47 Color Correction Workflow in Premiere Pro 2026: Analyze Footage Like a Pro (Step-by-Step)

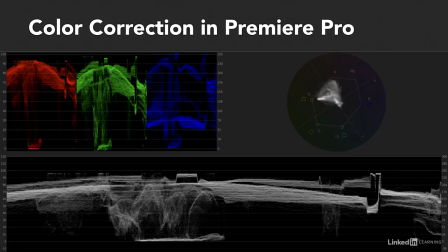[0:00]
color correction is a very important part of the post-production process. During this process, you should follow a workflow to achieve best results,
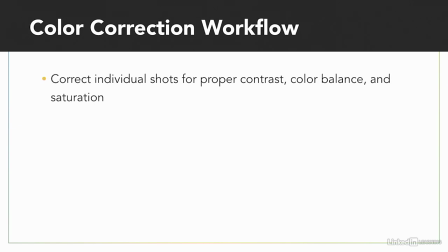[0:09]
starting by correcting individual shots for proper contrast, color balance, and saturation. You then go through and establish shot-to-shot consistency, making sure that each of the shots within a scene looks like they belong together. And finally, you have the option of stylizing your footage to add a particular look or style.
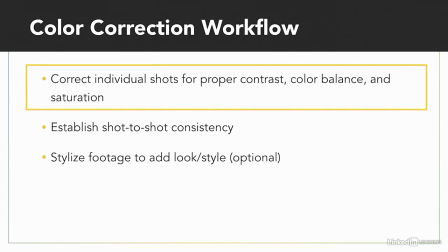[0:29]
We'll touch on the first part of this workflow in the next several videos, which should give you some solid skills in the art of color correction. And at the end of this chapter, we'll also touch on the second phase.
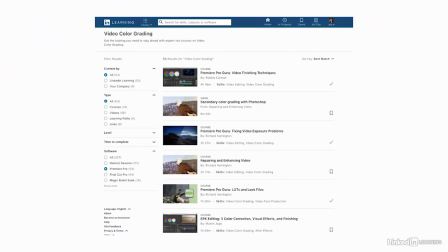[0:39]
And to learn more about the rest of the process, you can check out many other color correction courses available in our library.
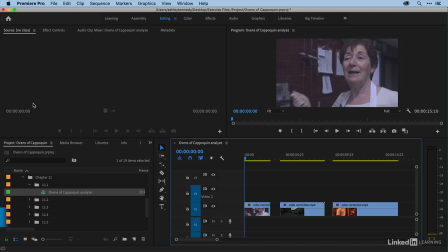[0:46]
Now, in order to go through the color correction process, you need two main things to do it right. You need to look and analyze with your eyes, and you need a series of video scopes to measure various values. So in this video, we'll cover the first step, analyzing the footage with our eyes.
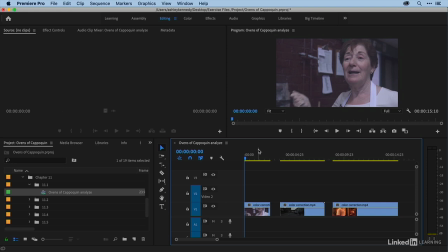[1:03]
All right, so in order to get an idea of the process, I'm going to take a look at several shots from our Ovens of Cappoquin project. First, we have a shot of Esther in the kitchen. Then we have an outside shot of Cappoquin right outside the bakery. And then here, we have a shot of a baker by the oven.
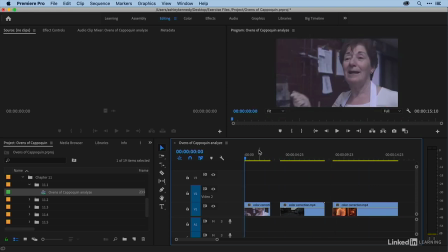[1:20]
These shots need a lot of help, but it's honestly not uncommon for you to work with images like this, and you should absolutely take the time to color correct your shots across the board. All right, so let's begin with this shot of Esther. We want to ask ourselves a series of questions. First, what part of the image is supposed to be white, and what is supposed to be black?
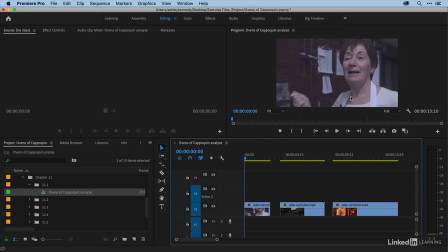[1:40]
Well, there's a lot of white in this shot. Her apron, the paper on the back wall. Her shirt is a little bit of an off-white, I think. Probably the brightest, whitest part of the image is her apron, though. As far as black, I think some of the shadows behind her here should be black or almost black.
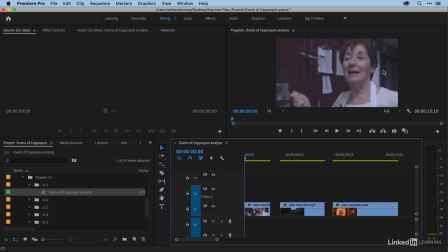[1:57]
Otherwise, we don't have a lot of other shadow value that is really going to reach true black. Next, how are the brightness and contrast? Well, this image is just dim and muddy. Nothing is too dark and nothing is too light. So we need to increase our contrast range in order to make it pop. We need those brighter highlights and darker shadows.
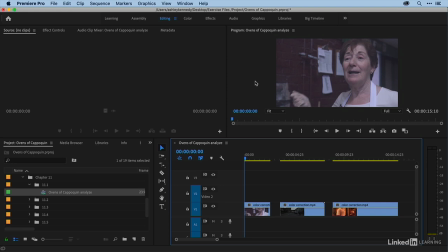[2:15]
Doing this will make everything much more vibrant. Next, how are the colors, and is there a color cast? Well, there's a slight cool color cast. The flesh tones are muddy, so we'll look at brightening and warming those up to give Esther more vitality.
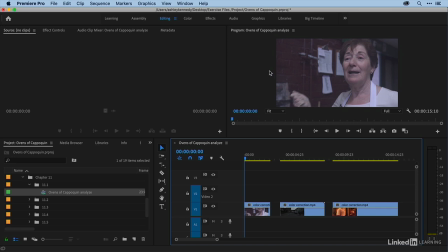[2:30]
Finally, how is the saturation level? Again, the image is pretty muddy and flat, so we'll need to bump up the saturation across the board.
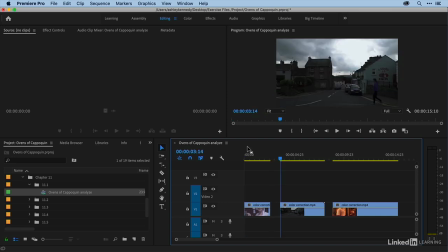[2:38]
All right. So let's take a look at our next shot here and ask ourselves the same questions. What part of the image is supposed to be white? Well, this is interesting. There are certainly white parts of this image, the lines on the street, the window panes on the buildings.
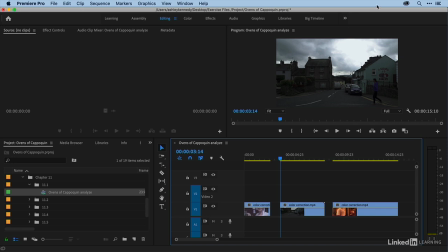[2:54]
But in this case, it's definitely relative, because this part of the sky is by far the whitest, brightest part of the image. In fact, it's so blown out that even when we color correct, we won't be able to bring down these values. We've lost the detail, and we aren't going to get that back.
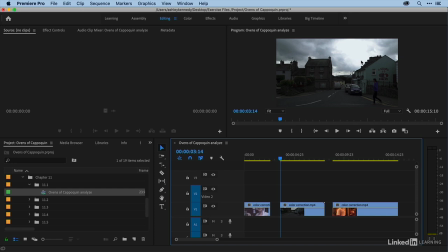[3:11]
That said, if this is the brightest, whitest part of the image, then relatively everything else in the image will register a lot less bright than that. In terms of the black parts of the image, the entire thing is much too dark.
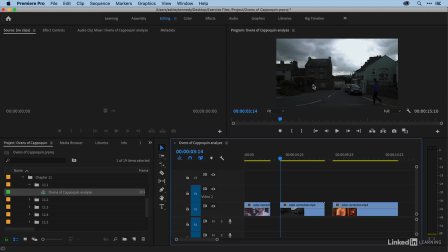[3:23]
There's a lot of shadow, but ultimately some of the shadow detail on the buildings back here and the trees, as well as perhaps her pants, should register as black. Next, how are the brightness and contrast? Well, besides the blown-out sky, the image is really dark,
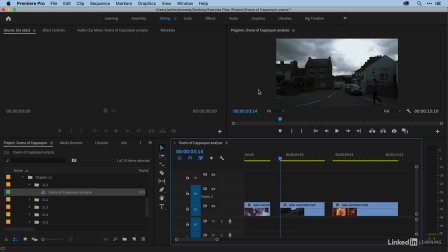[3:39]
so we need to increase the brightness a lot, but we also need to prevent more of the sky from getting too blown out. So our goal will be to maintain the detail in the rest of the sky while elevating the brightness of our lower midtones.
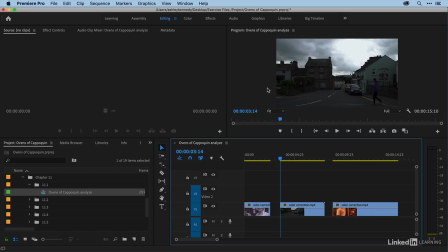[3:51]
And once we elevate these tonal values, the contrast range will even out. What I mean is, right now we've got super bright and super dark values. So once we elevate those lower midtones, then we'll have a much more evenly spread out set of tonal values. Next, how are the colors, and is there a color cast?
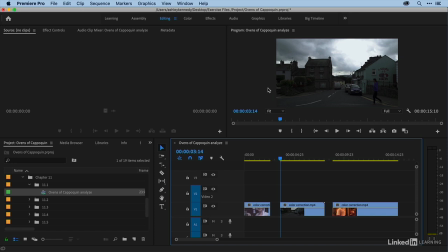[4:09]
Well, frankly, it's hard to see a lot of the colors in this image since it's so dark. Things might look a little bit cool, but color cast isn't really the problem here. We've got a darkness problem. Finally, how is the saturation level? Same answer as before. The image is so dark that it's hard to even see color.
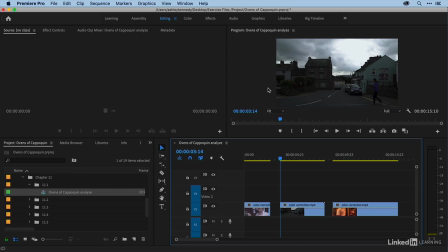[4:26]
Still, I think the image is probably undersaturated, so once we correct the contrast, we'll probably bump up the saturation quite a bit to give this image more life. All right, great. I think we have a pretty good idea of where we're going with this shot. Now, let's take this shot here of the baker by the oven.
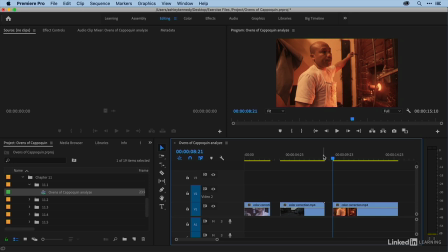[4:42]
And this time, instead of being so methodical about it, I'm just going to look at it and give a brief summary of what I see. All right, so the baker is in front of the fire, so it's providing a very warm glow to the entire image. When we correct it, we'll definitely want to keep some of this warmth.
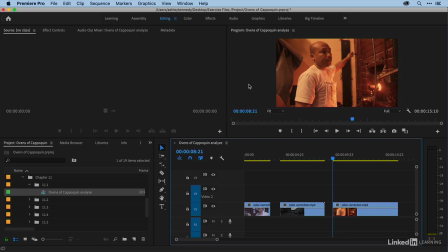[4:57]
We won't totally want to remove the effects of the firelight, But overall, things are just too brassy, so we'll need to back off on that a bit. Now, the highlights on his shirt should be the whitest part of the image, and the wall behind him will probably come out quite a few shades darker than that.
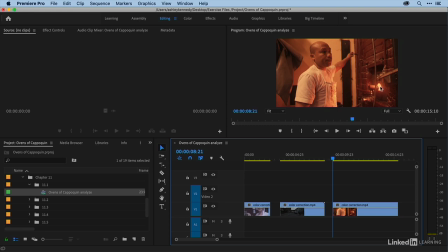[5:12]
We do have a very bright spot over here by the oven, and while it's not white, it's still very bright. And the darkest part of this image is this part of the wall back here, as well as some shadows in the oven and some shadows over here in the fabric.
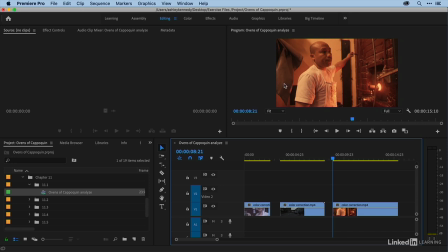[5:25]
Overall, the image is too dark, especially in the lower midtones, which makes his face fall in shadow and not show a lot of detail. So we'll work on brightening up the darkest parts of the image, which will even out the contrast range. That should bring some detail back to his face. And in general, I think the image is maybe a bit too saturated.
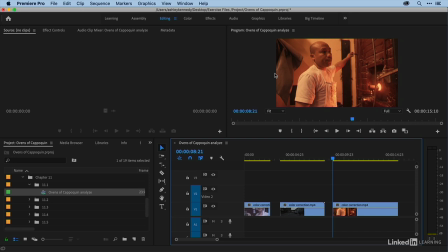[5:43]
So once we make those adjustments, we may back off on our saturation levels just a bit. All right? So again, even before we begin measuring our video signal, we already have a jumpstart on what we need to do. This analysis part of the process will get easier and quicker. And soon, you'll be able to perform the analysis in a matter of seconds before you dive into correction.